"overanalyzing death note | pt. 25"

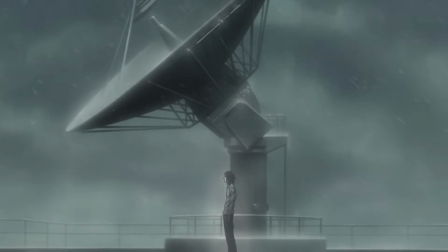0:02 Welcome back, everyone. So, we're finally here. The infamous 25th episode of the series.
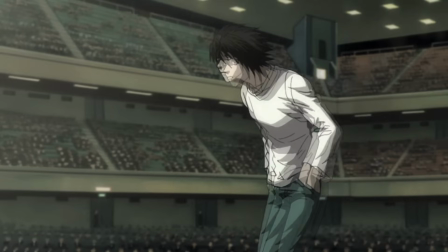0:09 I know a lot of y'all were waiting in anticipation for us to finally get here, so sorry to have kept you waiting for, uh, two years.
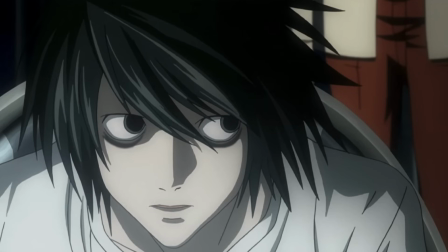0:18 Okay, no point in dragging this out any longer, so let's just jump right in.
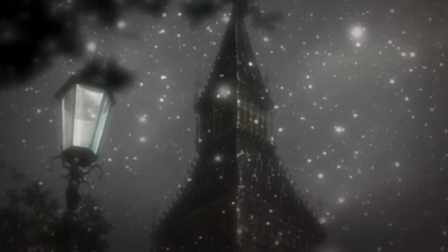0:24 So, the episode starts off very differently from really any of the previous episodes.
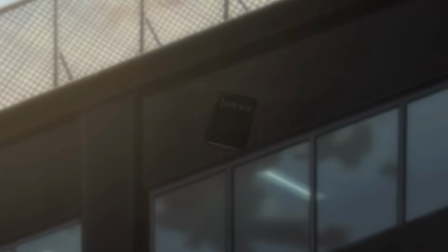0:29 I say that mostly because it begins in the past, far before the events of the story we've been following thus far.
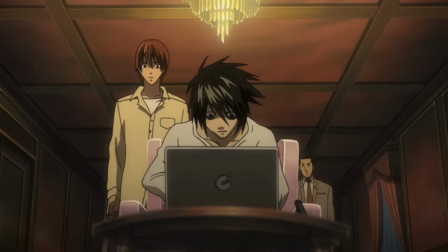0:34 It plays out like a sort of montage.
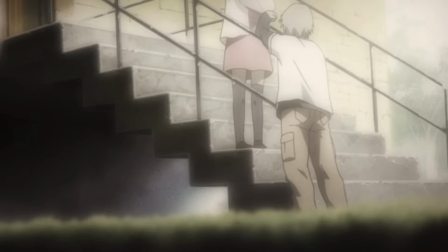0:36 The first memory we see is of the blinding lights coming from the sun, followed by some children kicking a football, playing a game, or a spittin game?
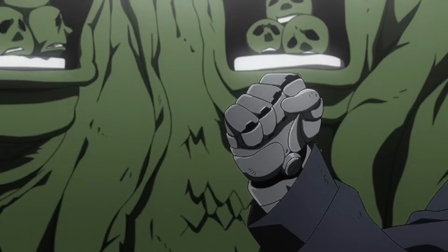0:45 Cause that sea flexin' for a girl back there. Do your thing little homie? Anyway, from there we see more children.
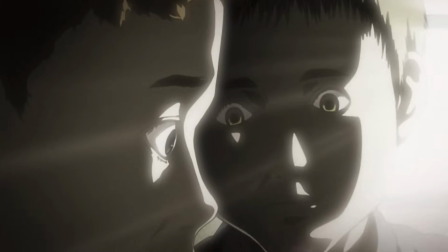0:50 Some drawing with chalk on the sidewalk, some playing with cards, some with toys, some looking mad creepy and suspicious, and some are just, uh,
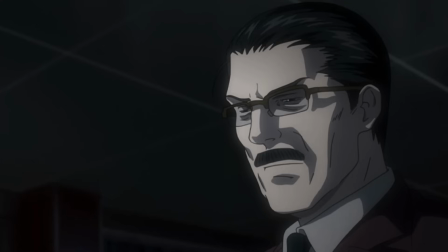1:00 crying, which honestly, these days I'm all too familiar with a crying child.
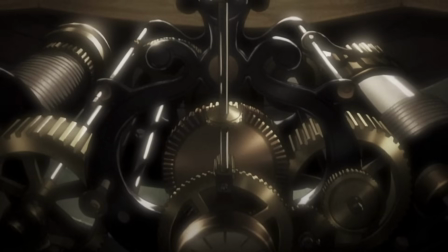1:05 Anyway, from there we get some images of some sort of machinery, followed by a couple of shots of stained glass,
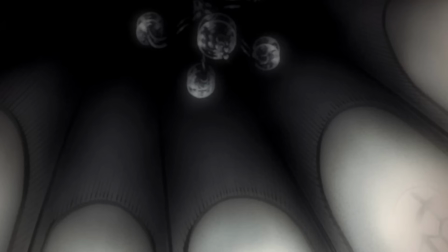1:10 a fence adorned with crosses, a dome-shaped room of some kind, and finally,
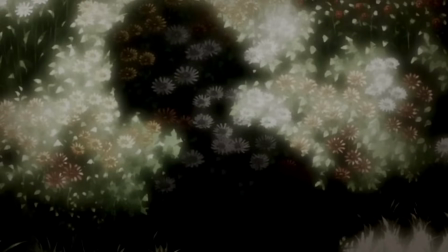1:16 the last three images in this sequence are of a shadow being cast by a young Ryuzaki, followed by two final shots of the sky.
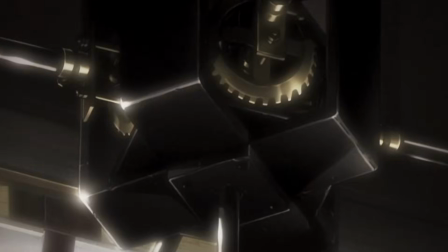1:22 And I know, I just threw a lot at you, but that's just how the first 30 seconds of this episode play out, and I have a few things to say about all of it.
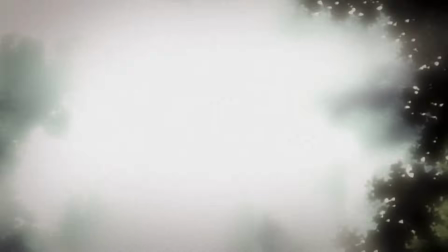1:29 So, firstly, this flashback sequence that we were just privy to was from the perspective of Reizaki,
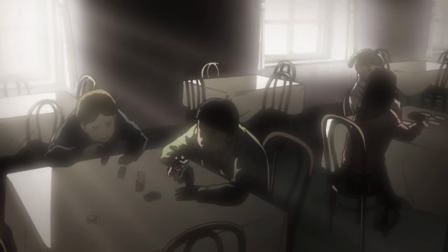1:35 and I mean that literally, because pretty much all of the shots seem to be directly from his point of view.
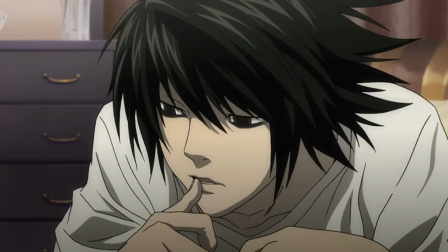1:40 Now, there doesn't seem to be any sort of defined order to all of it, except for maybe the first image,
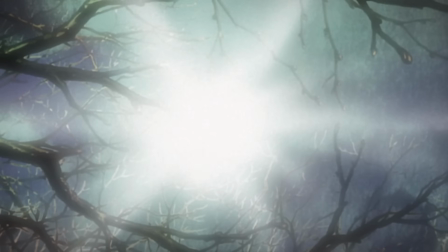1:45 given the way it lingers longer than any of the other shots, and we'll actually come back to that a little later on,
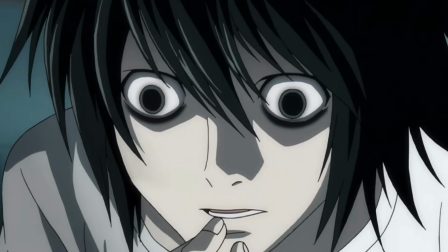1:51 but anyway, I like the way they presented this. There's no dialogue or anything, but we get a sense of what Ryuzaki's childhood was like.
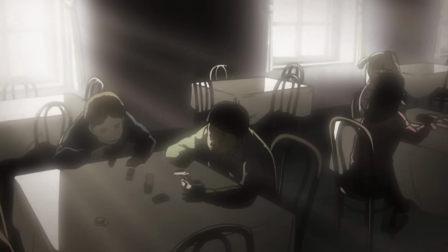1:58 Like, he's surrounded by other children, but never really involved with them.
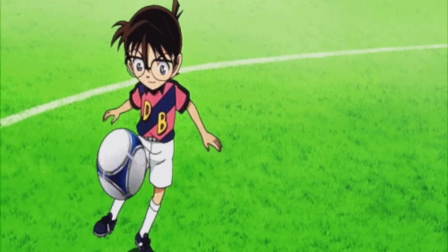2:01 Like, we see him watching them play, but there's no shot of him kicking a ball, or drawing with chalk, or playing with toys.
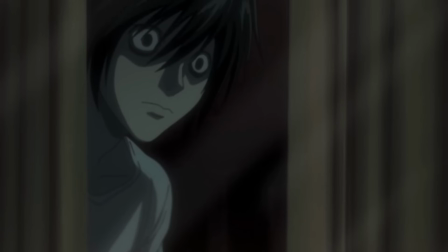2:08 He's always on the outside looking in. Kind of a loner, which fits with what we know about him as an adult.
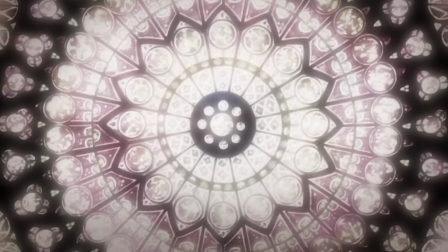2:14 Furthermore, it seems as though religion might have been at least marginally prominent in his early life as well,
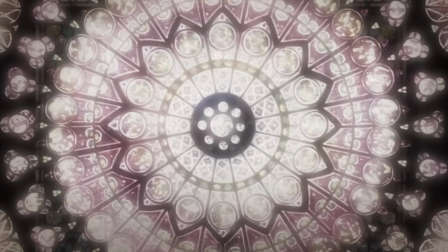2:20 what with the design of the fence and the shots of the stained glass which are typically emblematic of a Judeo-Christian aesthetic.
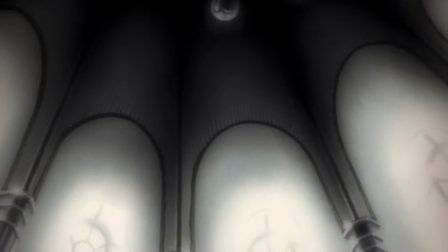2:27 But yeah, to pick up where we left off, we've transitioned from the erratic jumps and discordant background noises to absolute silence.
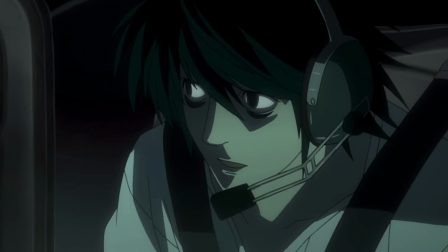2:38 But the silence is relatively brief, as it's quickly followed by the sound of a
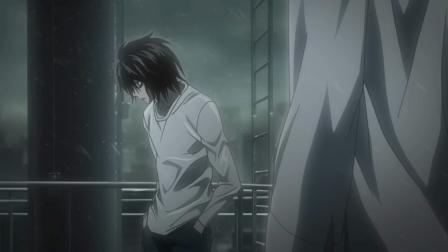2:45 And I want to take note of the bell, because it'll be something that is both mentioned and heard throughout this episode.
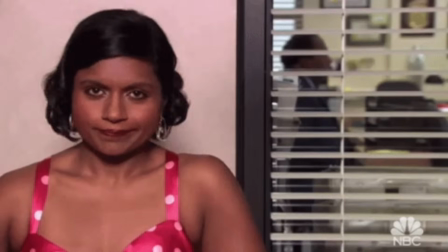2:51 So much in fact that they probably could have called this episode The Bells, or no, haha nevermind, that's a bit of a cursed episode title isn't it.
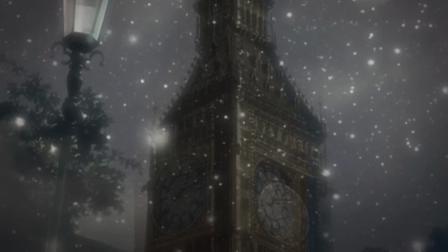2:59 But anyway, as the bell sounds off we get a glimpse of this building, which is actually the Elizabeth Tower, more commonly known as Big Ben.
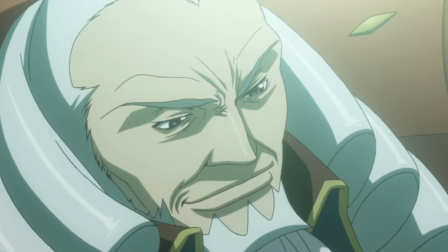3:06 Which immediately lets us know that we're in Britannia. Or sorry, wrong anime, Britain. specifically somewhere in London.
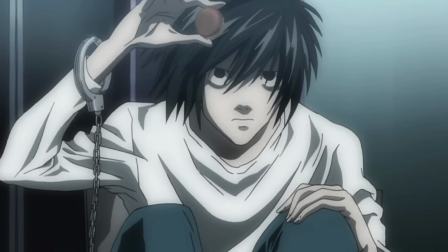3:14 And if this is Ryizaki's past, then that would make a lot of sense. I mean, remember when he said, At one time, I was actually the British junior champion.
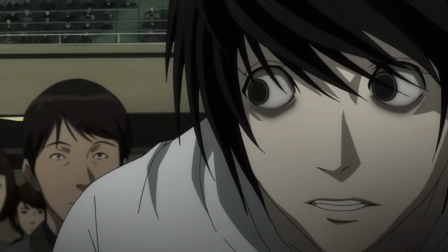3:21 Which is actually kind of weird when you think about it, because he followed that up by saying that that information wouldn't reveal anything about his true identity.
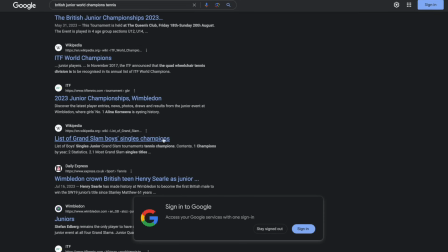3:28 But, like, it was ridiculously easy to find a comprehensive list of boys tennis champions, so I, whatever, don't think about it.
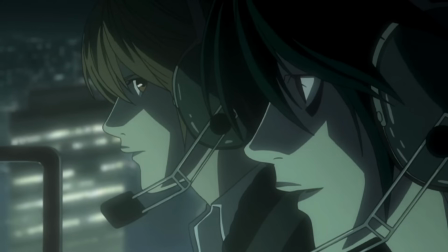3:37 Anyway, back to the topic of this spell. My first thought when I heard it was kind of, jokingly, never sin to know for whom the bell tolls, it tolls for thee.
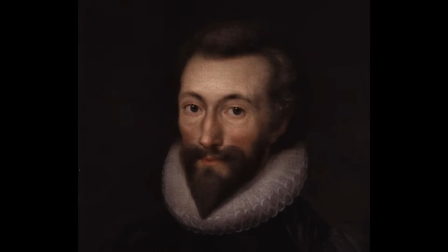3:46 Which is a quote from John Donne revolving around the notion of death.
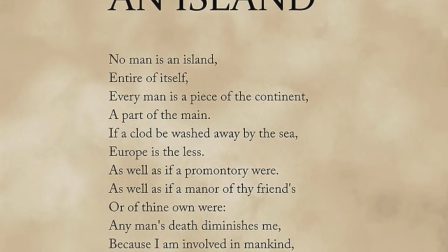3:49 And while the larger quote speaks to the idea of death in the societal sense, I thought that this excerpt from it coincides with what we're seeing here.
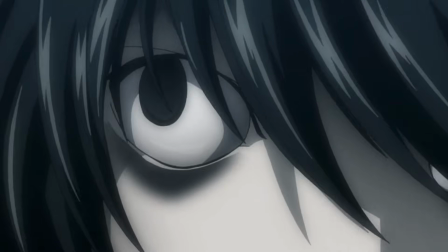3:56 At least tangently. Because, okay, let's be clear about something from the jump.
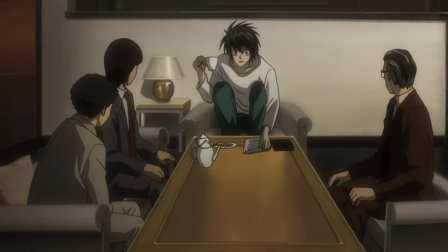4:02 Ryizaki is going to die. And I was debating on saying that this early in the episode, given I try to avoid spoilers.